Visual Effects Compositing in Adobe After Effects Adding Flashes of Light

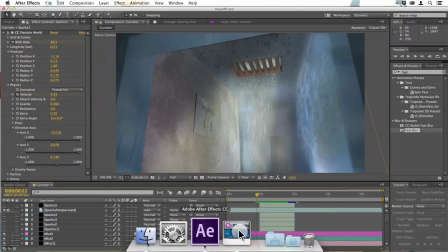[0:00]
Hello, this is Chris Kimothy and welcome again to the Visual Effects Compositing course.
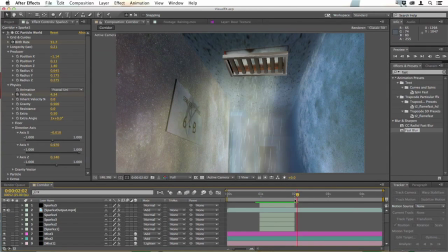[0:06]
We have our sparks in place, but we need something to cover up this moment where we transition from that grill to this grill. To do that, we'll put in a flash of light.
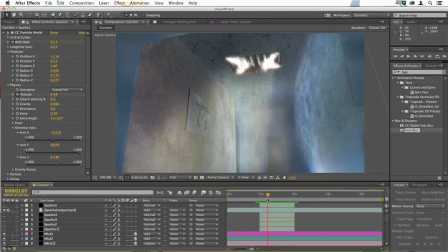[0:16]
This also helps to build the effect of the sparks giving off a glow as though things are getting smokier up there. So it's a dual purpose effect. But before we do that, I'm just going to do a bit of housekeeping. We have our sparks layers down here. Just going to drag them together, shift click them,
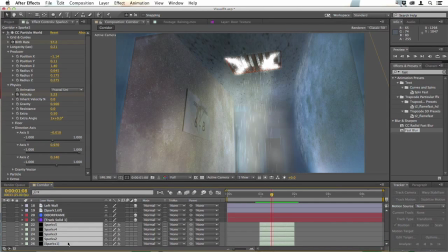[0:33]
and then drag them to the very bottom of the composition here where they're out of the way. We could delete them, but we might need them later if we want to redo these sparks,
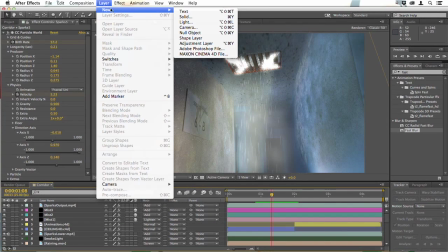[0:42]
so I'll leave them in for now. So I'll go layer, new, solid. We'll call this flash.
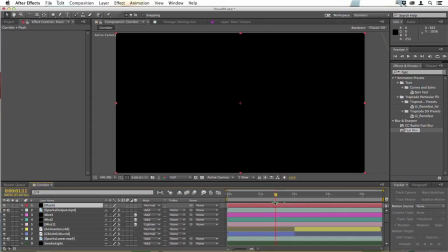[0:50]
And at about the 1.5 second mark, I'm going to split that layer and delete the first part.
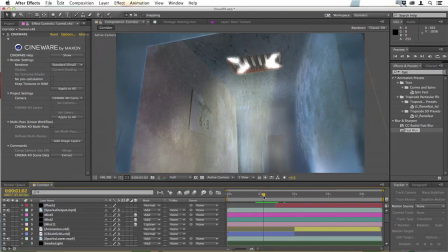[0:56]
The idea here is that we need to see the sparks for a little while, but not too long, before this cloud appears.
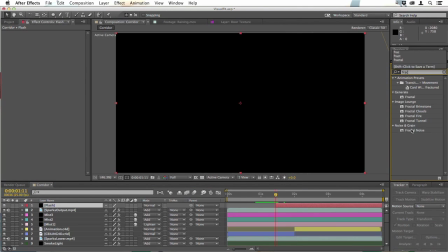[1:03]
So we'll start about here, and I'll apply fractal noise, and I'll change this from basic to dynamic.
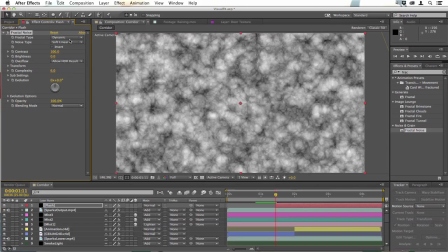[1:13]
We probably won't be seeing too much of the texture itself, but I find that dynamic just gives a little more contrast and makes this work better.
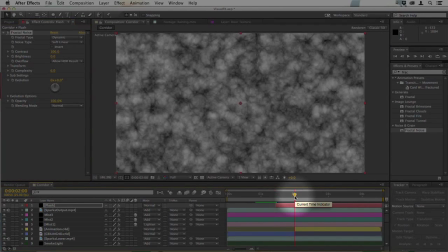[1:21]
Now I'm going to go up to the 2 second mark here, because this is where I want this to be at its absolute brightest.
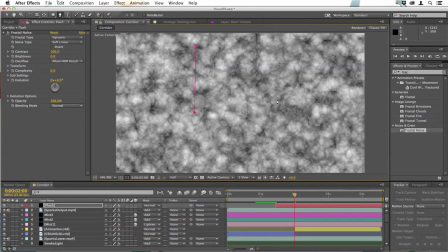[1:27]
I'm going to select the pen tool and just draw out a square mask, which we can then reposition over the trapdoor.
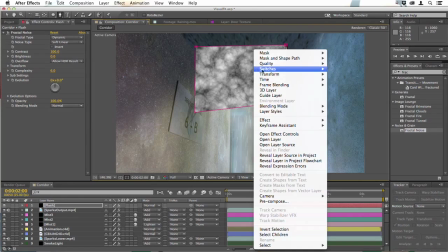[1:35]
I'll change the blending mode to add.
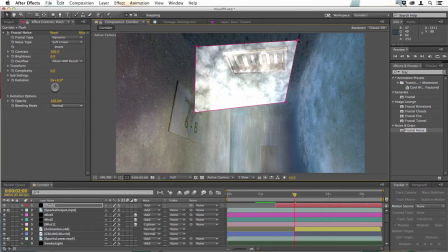[1:39]
Now I'll hit V and I can use these mask points to just move this up around the trapdoor. Then I'm going to want to convert these points to make them smoother. So I'll go to the Convert Vertex tool here in the pen tool menu and just click on each of these points, and that rounds them off.
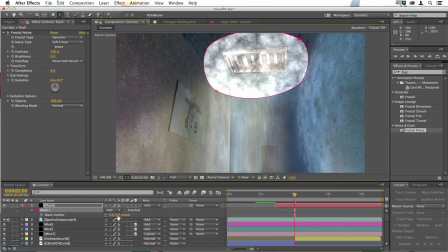[1:58]
Hit F, feather this at least 100 pixels, and at this point we want the image to be so bright that we can't see anything, so that at this moment we don't see the transition.
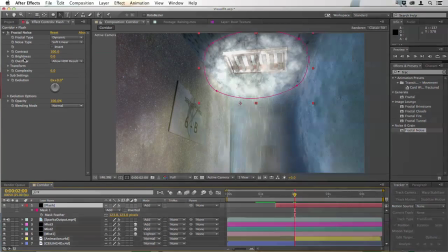[2:11]
So I'll do that by going over to the brightness setting of the fractal noise and turning that up.
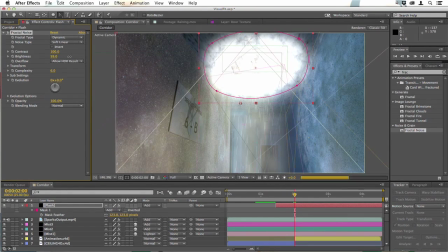[2:19]
Now that's so bright now that that's obliterating just about everything. I might turn it down a little because seeing some of what's going on will be sufficient. I might just turn up the contrast as well. That adds a little more detail, and I'll probably feather that even more.
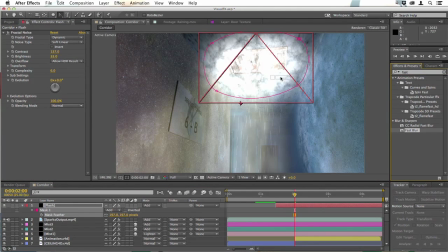[2:34]
A fast blur could help too, so I'll apply a fast blur and just turn that up. I think that looks good there. Maybe want to push the brightness up a little.
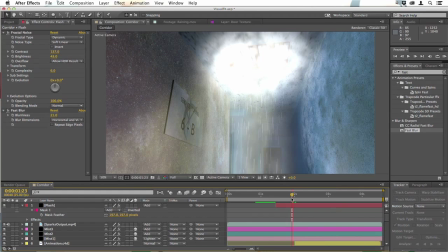[2:44]
We can test this, and the wonderful thing about working in After Effects with Cinema 4D is that you really can make changes at any point, and it's not really going to slow you down. So I'm going to keyframe the opacity of this here, then move back 1 frame,
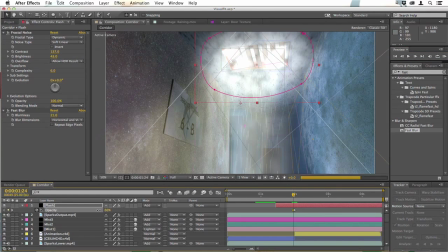[2:59]
and then drag the opacity down to about 50. Move back another frame, drag it up to about 90, so it's nearly as bright as it will go. Then back another frame, drag it right down, much lower this time, and this is going to create a flickering effect.
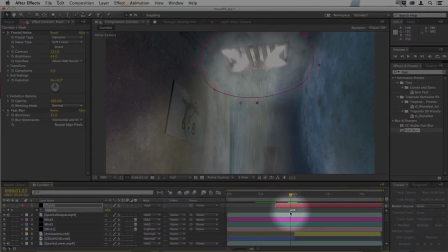[3:19]
If you just play through, you can see how that flickers on now. Now down here I'm going to go back a few frames and lower the opacity of this down to about
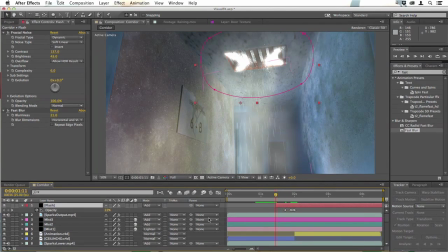[3:29]
20, and then right at the beginning of the clip here I'll take this down to 0, so that that smokiness gradually appears as though it's been built up by those sparks smoking in the air. And then at the moment where the grill is about to fall away, there's a flash of light.
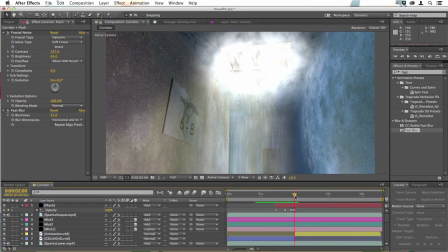[3:46]
Of course we want to go very quickly after that flash to nothing, so I'll go just a couple of frames ahead and drag the opacity down to 0.
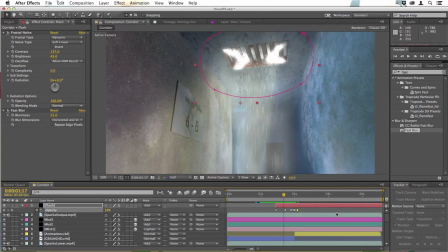[3:54]
We are going to add more smoke later on, so it doesn't matter that this disappears completely.
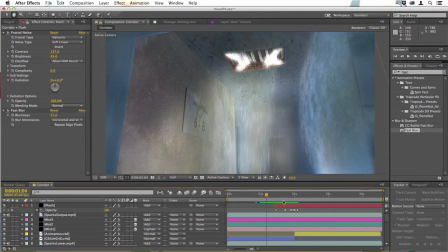[3:59]
Now you can see how that works now, just a large flash over those sparks.